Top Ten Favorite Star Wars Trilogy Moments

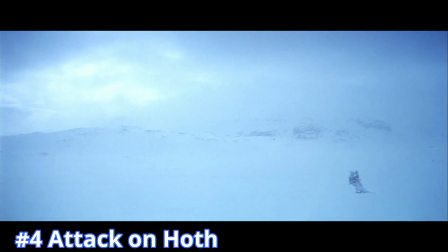478s
like with Tatooine the ice planet of Hoth has a sense of foreboding isolation
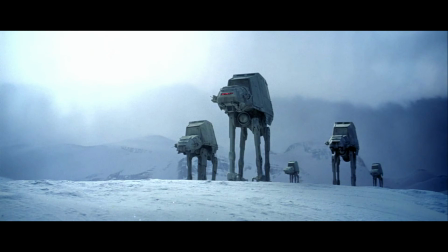483s
add to that setting an attack by Imperial walkers on the hidden rebel base
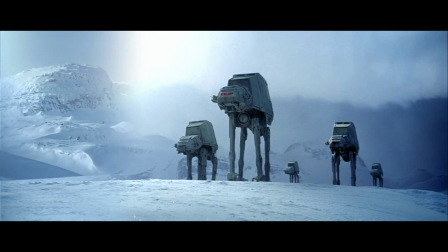489s
and it's pretty awe-inducing the Star Wars trilogy in general has a great way of
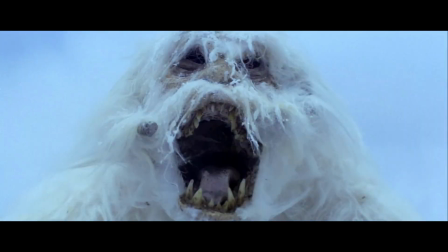494s
introducing its settings creatures robots and characters in this grand and
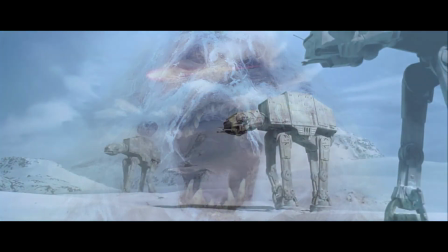500s
simultaneously interesting way and the same applies to the giant four-legged Imperial
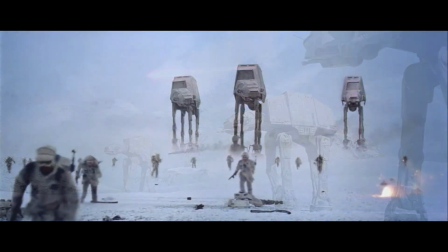505s
AT-AT walkers as they take out the comparatively small Rebel base.
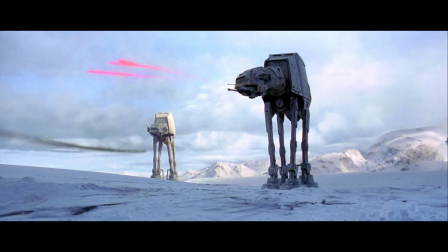511s
On one hand, they seem impractically and mechanically absurd, but on the other,
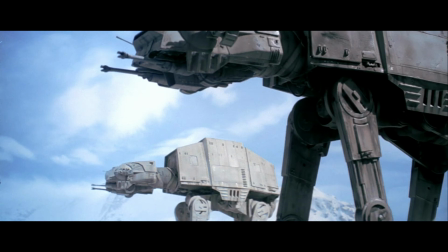516s
the sheer size and monstrosity of them is imposing and pretty cool looking.
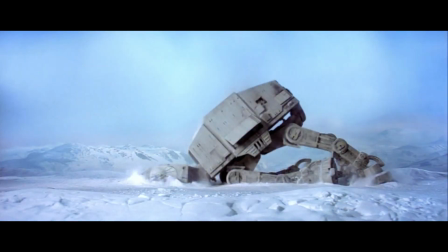522s
When the Rebels eventually take out a couple of them,
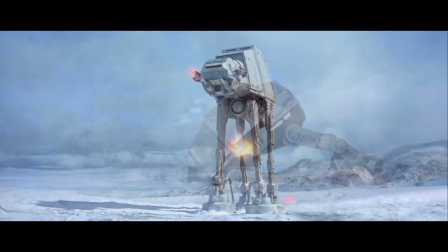525s
it truly feels like a hard-fought victory against what seems to be nearly impenetrable and unbeatable.
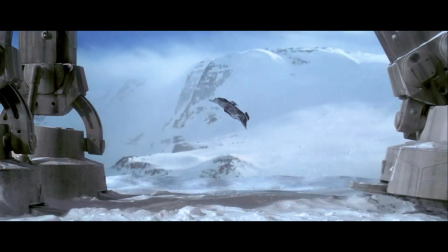532s
Amazing too is how these machines and the rebel snow speeders were created with models and more practical optical
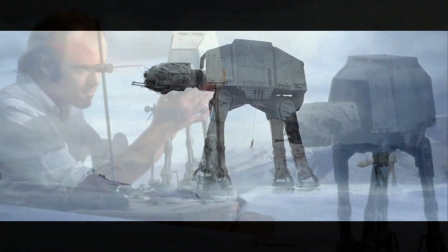539s
effects that in many instances look as good as those seen in modern movies that implement more advanced technology.
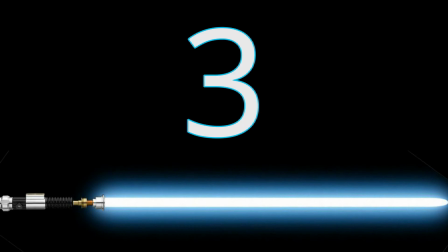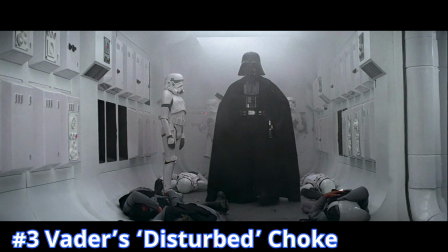553s
As if his introduction when emerging from the smoky carnage that he inflicted on the rebel
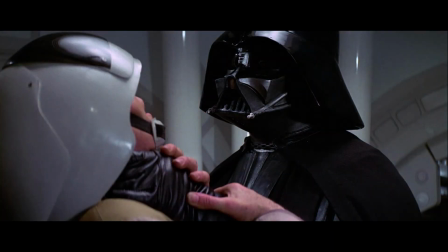559s
cruiser and choking out a rebel leader in the process was not forceful or evil enough,
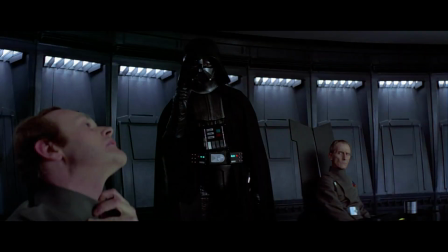565s
Darth Vader's villainy really shines when force choking not an enemy,
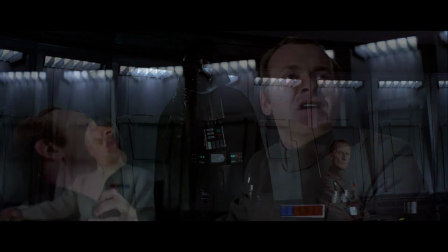570s
but one of his own Imperial officers who dares to challenge him over his devotion to the force.
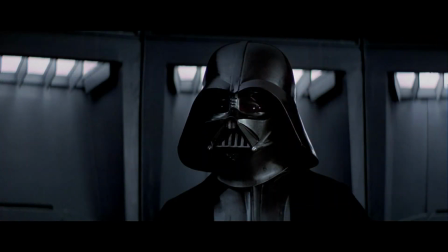576s
It's quite the understatement that Vader makes a statement when challenged.
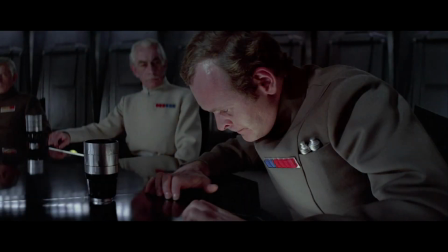581s
It's like the ultimate mic drop moment, imminently demonstrating that his force abilities aren't too shabby,
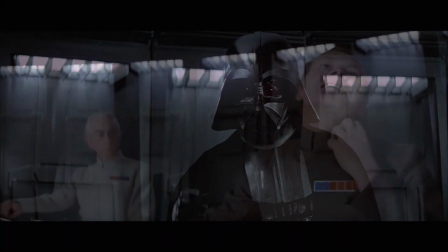587s
and silencing his opposition in the process, topped off by one exceptional line of knowing condescension.
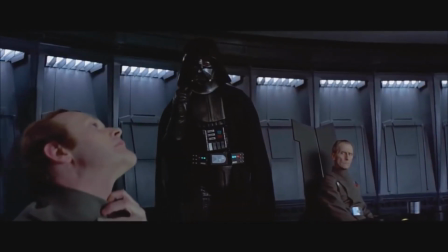595s I find your lack of faith disturbing.
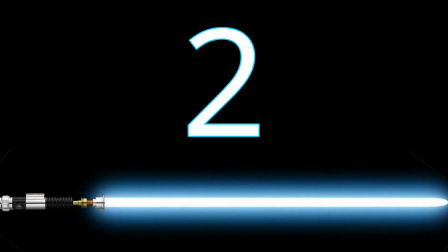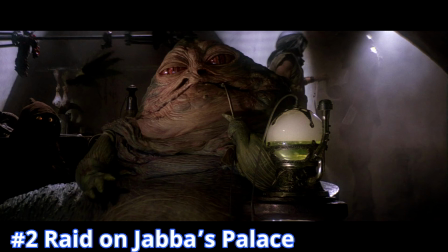605s
Speculation and mystery surrounding Jabba the Hutt had been built through both Star Wars and The Empire Strikes Back.
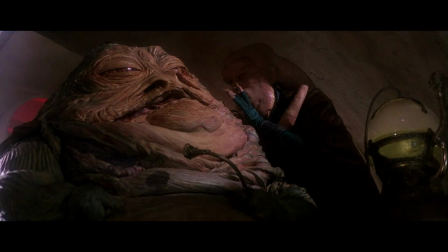612s
Therefore, the slow buildup in Return of the Jedi of his reveal he is very effective.
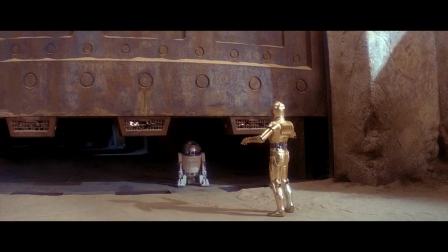618s
The way that it's done with C-3PO and R2-D2 walking up to his palace door and being taken through his lair allows the audience to observe the seedy,
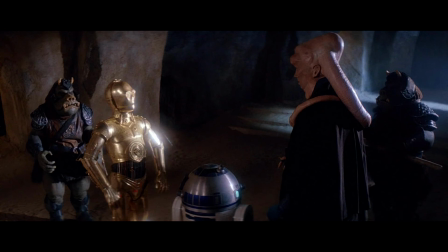628s
dark layout of the place.
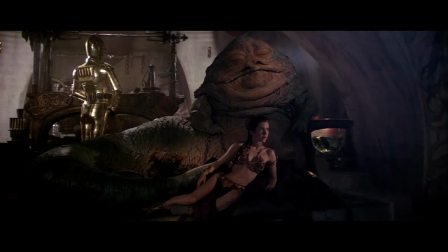630s
Leia's failed rescue of Han, resulting in her becoming Jabba's slave, donned in a suggestive, now iconic outfit,
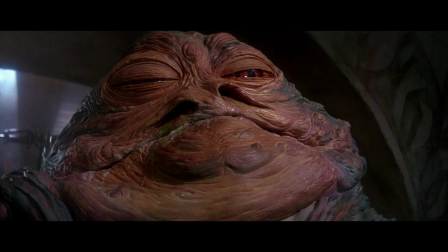639s
further illuminates the stronghold the vile gangster has.
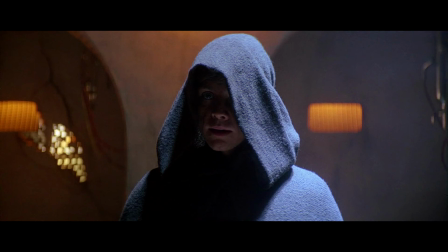642s
When the now Master Jedi Luke's rescue of his friends occurs, with him battling off the Rancor and each of Jabba's palace guards,
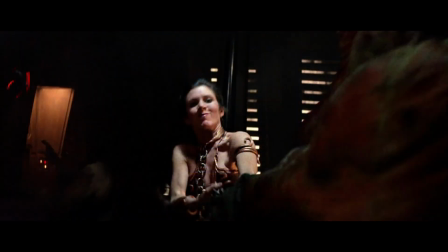651s
all while Leia chokes Jabba to death with the very chains he uses to bind her next to him,
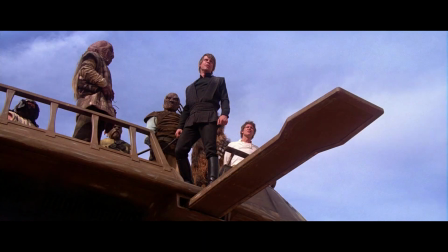657s
makes the entire sequence unfold in such a naturally captivating, fun, rousing way.
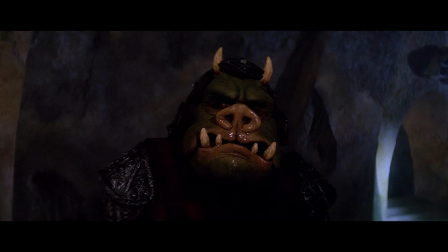663s
Each of the monster-slash-creature characters also look even more real compared to the Cantina sequence in the original Star Wars.
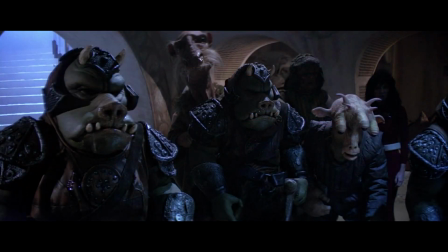672s
Granted, this is six years later, with more experience and budget, but characters like Jabba,
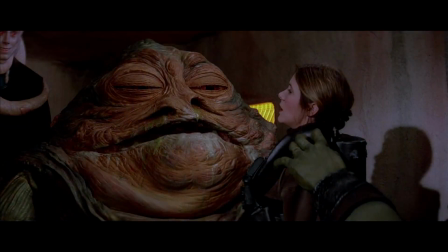678s
for being a big puppet, look so real, so lifelike, as does the accompanying set design.
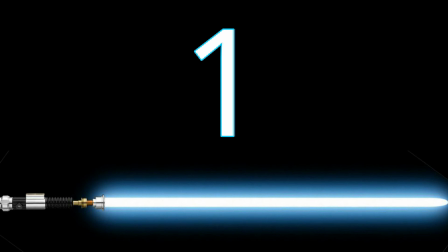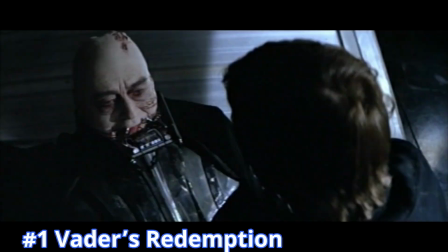691s
It is the culmination of the story's arc.
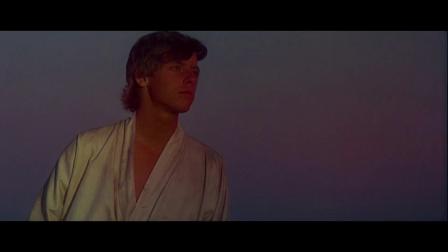695s
The farm boy, Luke Skywalker, without much ambition in life, becomes a Jedi like his father before him,
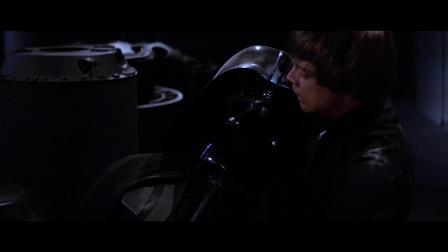701s
while the father, who joined the dark side, is ultimately redeemed by that very son.